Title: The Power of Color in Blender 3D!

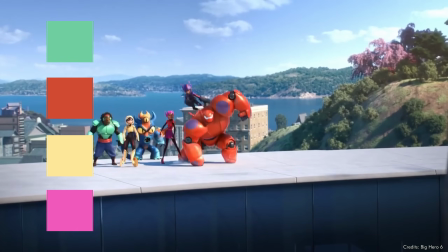732s
It offers a rich and complex color scheme that needs balancing but is great for detailed scenes with a lot of elements.
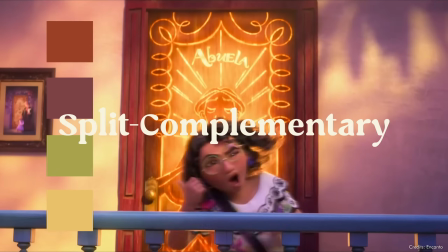739s
And finally, we have split complementary, which is again 2 pairs of complementary colors,
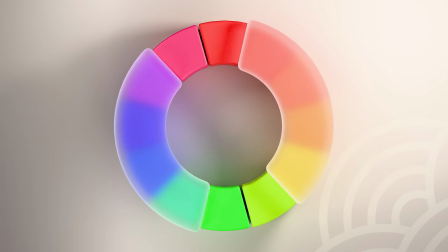744s
but in difference to tetradic, these pairs are adjacent to its complement.
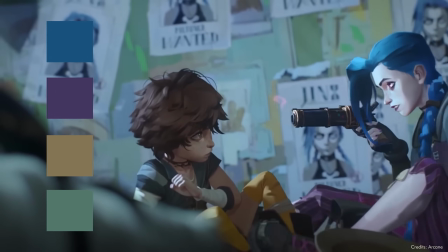749s
This offers the same benefit of complementary in terms of like the contrast and energy, but it takes away a little bit of the tension that the normal complementary scheme creates.
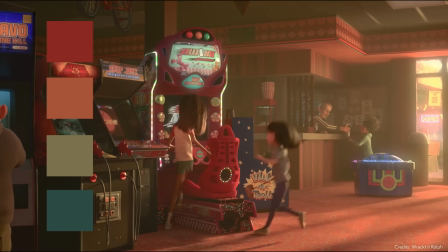757s
It's great for a dynamic shot that needs to feel a little bit more control.
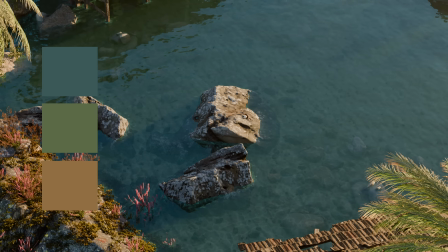761s
Now, whichever of these schemes you choose for your project, again, be it intentional or not, balancing them is the thing that will make it really sell your artwork.
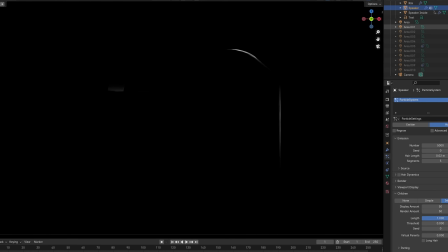770s
And color is really important and hard to master, but without light in your scenes, there's literally no color to see,
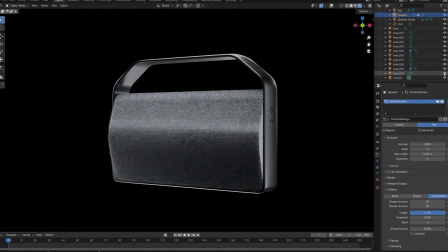776s
and that's why I believe that lighting is even more important in 3D than color. So check out this video here to learn more about lighting in Blender.